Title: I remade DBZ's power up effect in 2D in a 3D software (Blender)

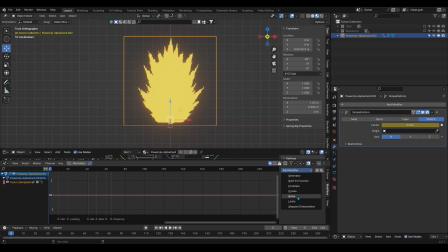(4:06)
Press N in the graph editor to view the sidebar options and go to the modifier tab and add a noise modifier. Adjust the strength to your liking and there you go. You now have this wild and dynamic animation to your power up. What I like to do is to duplicate that mesh and move it ever so slightly forward and scale it down a little bit.
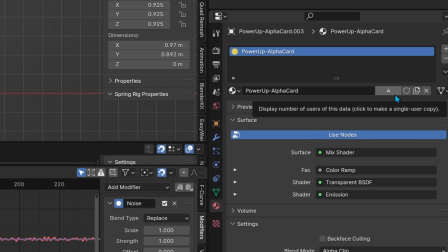(4:24)
In the shader editor, I'll duplicate the shader by pressing here and changing the color to add some variation.
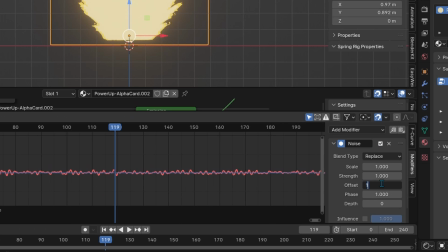(4:29)
Then I'll go into the graph editor and go to the modifier tab and change the offset value to 1 just so that there's also some variation in the animation, and there you go.
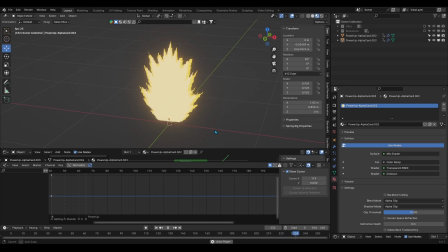(4:38)
The core of the power-up animation is done. Next, we'll cover the ground impact.
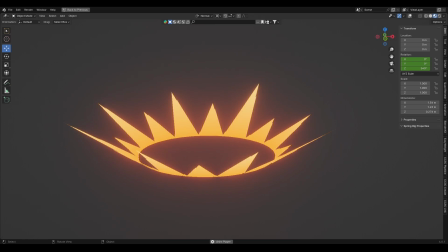(4:46)
The ground impact is a simple stylized effect that shows energy being pushed outwards around the power-up.
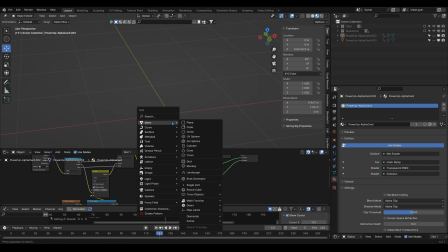(4:51)
It's very simple to achieve. First, add a circle and extrude its edges upwards to have this open cylinder shape.
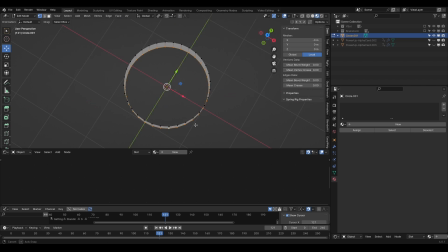(4:58)
Then scale the lower edge inwards and the higher edge outwards to create a bit of a conic shape. Then select each vertex individually and double press G to activate edge slide and lower each vertex down as such to create this triangular saw pattern. Feel free to also move those vertices up and down randomly to create different heights. It generally looks a little more interesting that way.
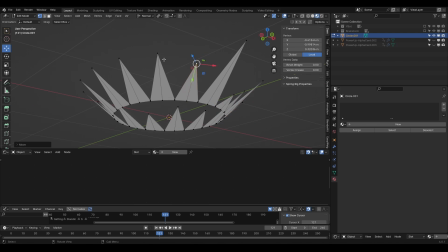(5:17)
Its shading is very simple. There it is.
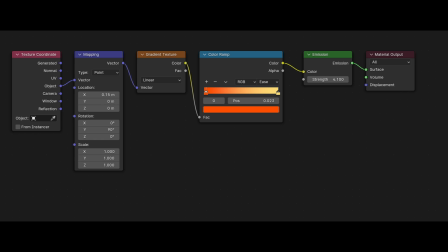(5:20)
It's a gradient texture rotated to 90 degrees, hooked up on a color ramp node with the color set that is connected to an emission node. As for the animation, we'll do exactly what we've done with the power up planes. We'll add a simple deform modifier set to stretch.
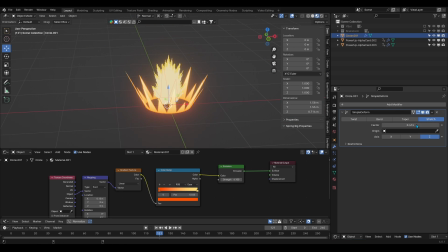(5:33)
This time, set the axis to Z and add one keyframe to the factor parameter.
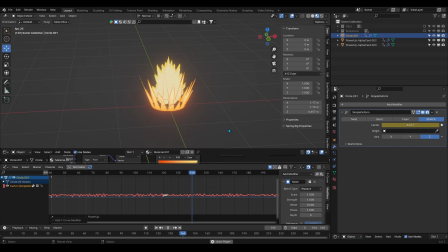(5:37)
Go into the graph editor and add a noise texture and adjust the strength to your liking. Then animate the rotation of the mesh by adding two keyframes set to the length of your animation to have it swirl around. Now moving on to the final effect, the lightning sparks around the character.
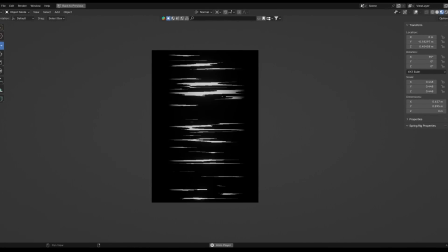(5:55)
So since we're doing a power-up effect with planes, I thought I'd do the same with the lightning sparks without having to resort to any complicated mesh or techniques.
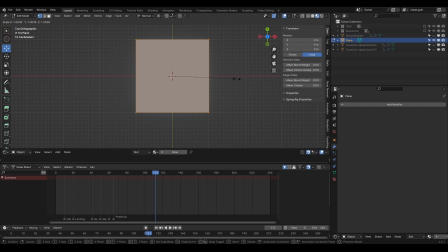(6:02)
So step 1, add a plane to the scene and place it in front of your character. Everything else will be done in the shader editor.
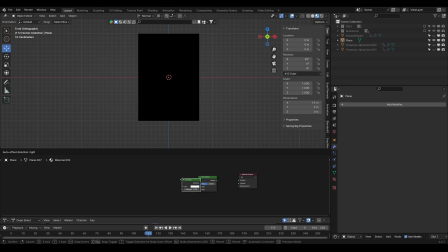(6:09)
So create a new material and begin by adding the usual mix shader, emission, and transparent node setup and hook them up together.
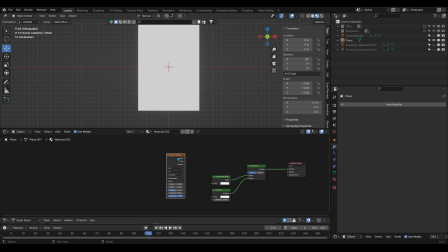(6:15)
Add a Voronoi node and add it to a texture coordinate and mapping nodes and then connect it to a color ramp node.
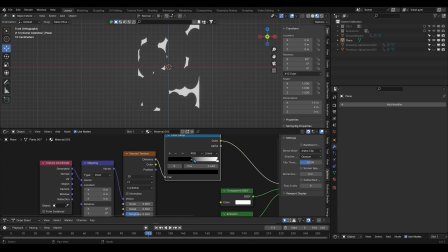(6:20)
In the mapping node, scale down and squash the texture and play with the sliders off the color ramp until you get lightning shapes in white as such.
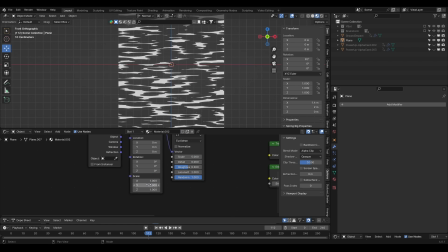(6:26)
Now, we don't want the lightning to fill out the entire plane, we want a gradual fall off around the edges.
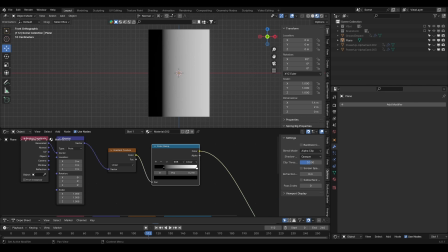(6:31)
So we'll add a gradient texture node and add it to the usual texture coordinate and mapping nodes and hook it onto a color ramp node.
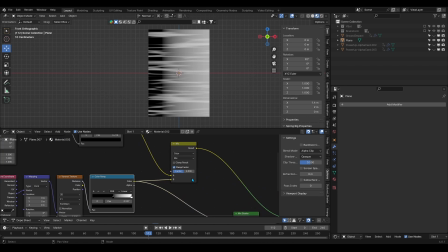(6:37)
Then connect both color ramp nodes together on a mixed color node and set the blend mode to multiply and the factor value to 1.
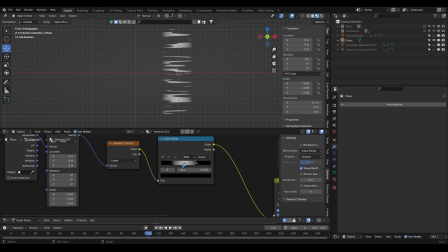(6:43)
Back to the gradient node's color ramp, we will add a third slider and have a white slider in the middle between two black sliders on each side. This means that the lightning we created with the Voronoi texture node will be only visible in the white section of the gradient node,
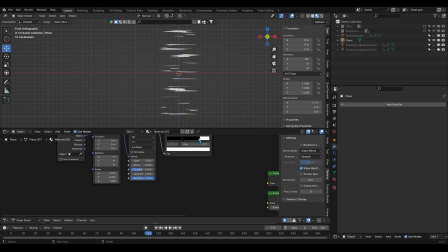(6:56)
and everything in the black section will gradually become transparent as such. Lastly, set the color of your sparks in the emission node and we'll now animate the sparks. There are two drivers for this animation. The first one is in the mapping node.
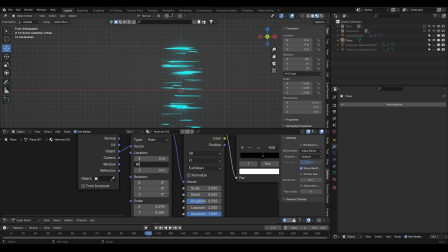(7:09)
We'll type the usual animation line #frame/-6 and the location's y-axis. This will make the lightning sparks move upwards. Then we'll type #frame/6 this time in the W factor of the Voronoi texture node.
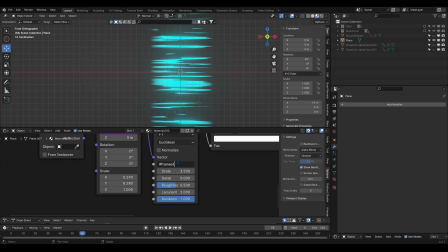(7:23)
This will simply make the lightning move in random patterns. Now the thing about lightning is that it moves in very quick, static, and sudden movements.
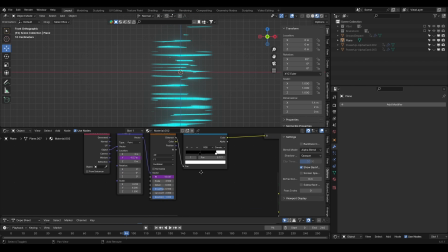(7:30)
It's not fluid like fire or water, for example. So to create this effect, we'll step the animation curve for each animation driver we just created.
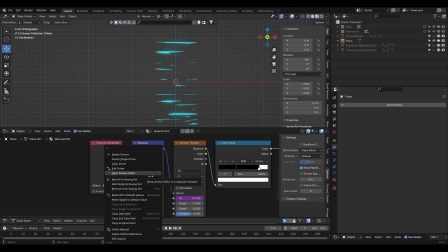(7:38)
To do this, right-click on the purple drivers and select Open Drivers Editor. A new window will pop up.
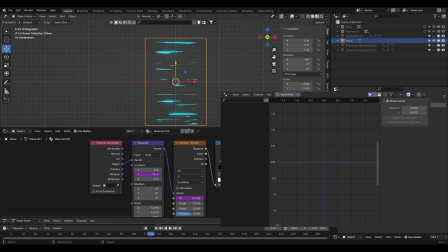(7:43)
If no curve is showing, make sure that the node which contains the driver is selected in the shader editor, and if it still doesn't show up, make sure the correct mesh, in this case the plane, is selected in the viewport. With the curve showing, go to the sidebar options and click on the Modifiers tab.
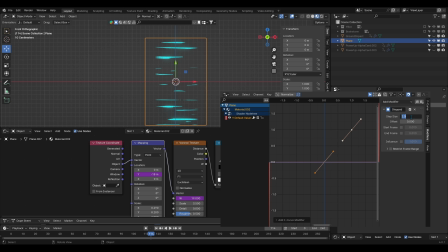(7:57)
Add a stepped interpolation modifier and set the step size to around 1, and now you'll notice that the lightning is moving up in a static manner.
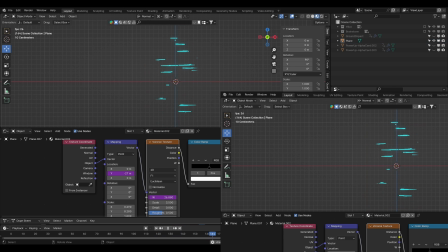(8:04)
Now go in the Voronoi texture node and open the driver's editor on the W factor and do the exact same thing. And there you go. You now have a complete power-up effect driven by alpha cards.